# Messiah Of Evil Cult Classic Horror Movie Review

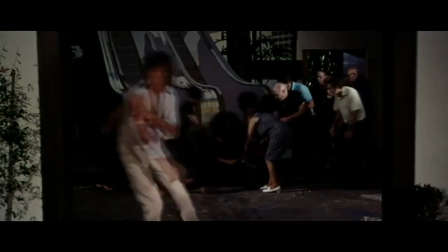490s
You just know that they're crazed and they kill and they eat people but they don't define them which i like what's more important is this dark
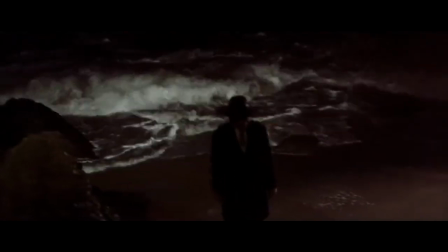498s
stranger that they talk about and this dark stranger coming back and it all has to do with him coming back and that's where the mystery really lies
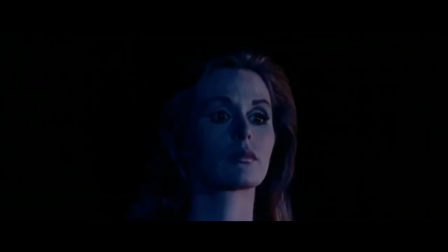506s
is who is this dark stranger what is he is he the messiah of evil the atmosphere of this movie is fucking great dark and foreboding and
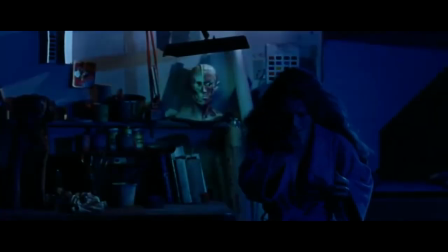515s
the seclusion of this movie is like a hallmark of it right the atmosphere is driven very much so by both the lighting and the setting.
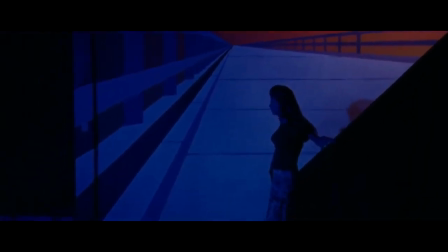523s
The lighting in this movie is fantastic. Very giallo style. Yeah. Especially in her dad's house with all that crazy art and everything.
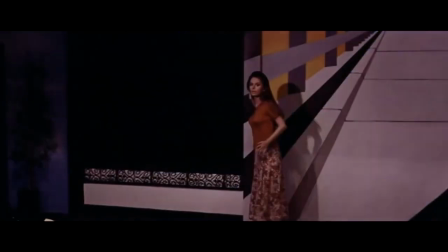532s
And the lighting is these very vivid blues and reds. And then I love the way they light the outside shots, like at the gas station, where it's lit well, you can see everyone perfectly, but behind them you see just blackness. So you have no clue what's behind them in the dark. It starts off with that gas attendant shooting at something in the darkness and he comes back to the gas station.
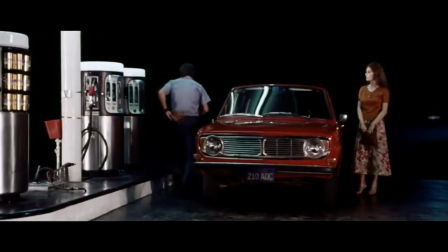556s
You're like, what's out there? Yeah, you don't know. You're always wondering what's out there behind them in that complete blackness.
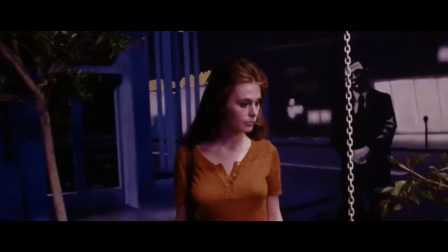562s
Brilliant camera work. In her dad's house. Quite the spectacle. Yeah. It puts you off because it's got all those weird murals and it sort of makes it feel like the house keeps going.
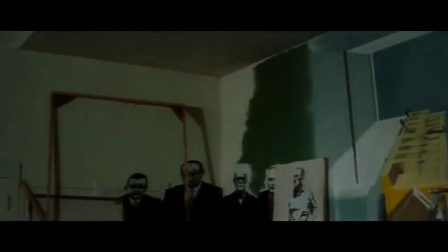575s
Yeah, yeah, there's like because they're three-dimensional type murals, right? So you think there's more there and it makes it seem bigger than what it really is, right? It's super cool. I wonder if that place was like that and they found it just to all shoot here roof They actually painted yeah those murals on there They did that's a lot of work And it's a lot of vision too that they had when they get into trouble and they start to run It almost
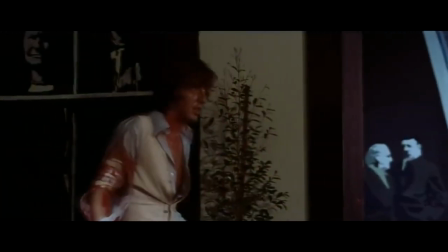599s
seems like they can just keep running keep going yet through the wall Yeah, like, go that way!
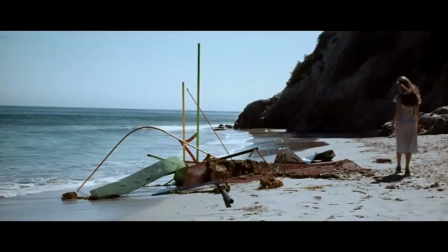604s
And because her dad's house is kind of on this beachfront, the beach is also a neat setting in this movie, too, because near the end, you think that they're getting away. There's daytime, they're safe. And no, they're still being followed by the townspeople. Like, oh, okay, these weird creatures come out during the daytime, too. Then they get stuck in these weird cliff rock areas where they're kind of, they're fucked. Yeah. You're on the beach, which you think is just, you know, you can go anywhere. But no, you can't. you're stuck now.
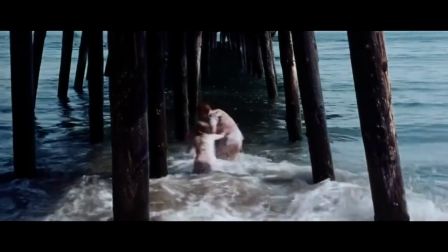633s
There's even that scene too where they go into the water because that's what you would do. Nowhere else to go. You have to go into the water now. And even then, it's the setting itself that is destructive, right? They can't keep swimming into nothing. Right. You know, so they're fucked again. The settings really help build the tension and the terror. This movie does an absolute brilliant job of building tension and suspense. one of the best examples of a slow burn but it's not boring no no because you're always invested you want to see what's gonna happen the theater
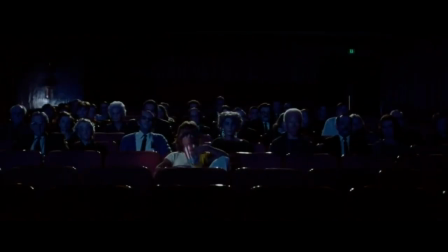667s
scene is a perfect example of building suspense the characters in this movie are great
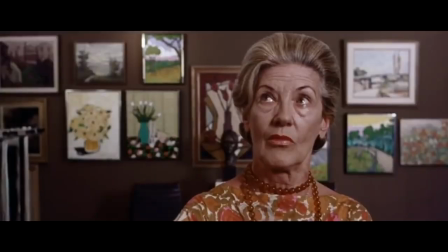672s
especially all the weird townsfolk like whenever she goes into town and runs into people everybody's weird the way they cast it is everyone looks kind of weird
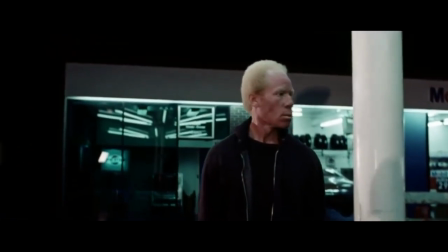681s
too nobody really looks normal in this movie puts you off you don't trust anybody even Tom and his girls when you run into them at first
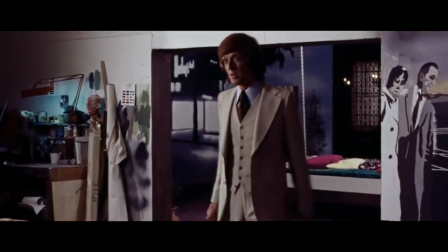691s
you don't trust them they're involved in whatever is happening with the disappearance of her dad you just assume
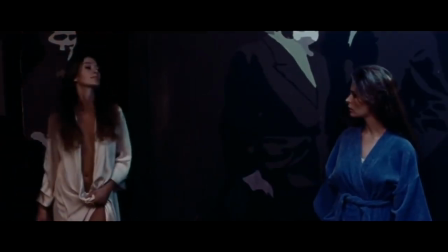696s
it you're wrong they have nothing to do with it they're just weird too yeah all of this is helped by the music too right it's got a very ominous score early
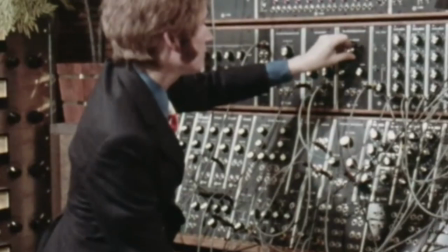705s
70s just noise the movie is very much dialogue driven because a lot of it comes from the diary. Yeah. So it's all based on the dialogue and these narrations.
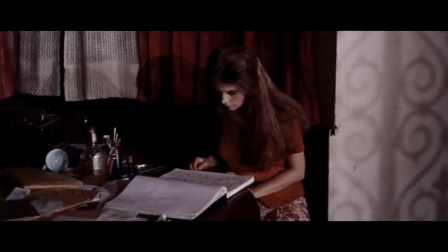718s
All the narration is very poetic. It's just not in your face, this is exactly what's happening.
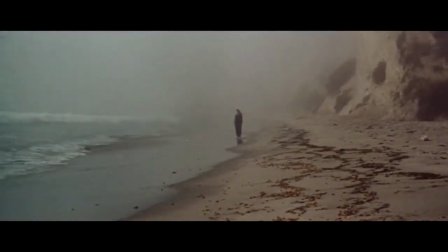725s
She speaks in her mind very poetically, and so does her dad in the diary. Usually a narration will just set everything up for you. Yeah. In this case, it doesn't because it's this poetic mystery. Check out 1973's Messiah of Evil.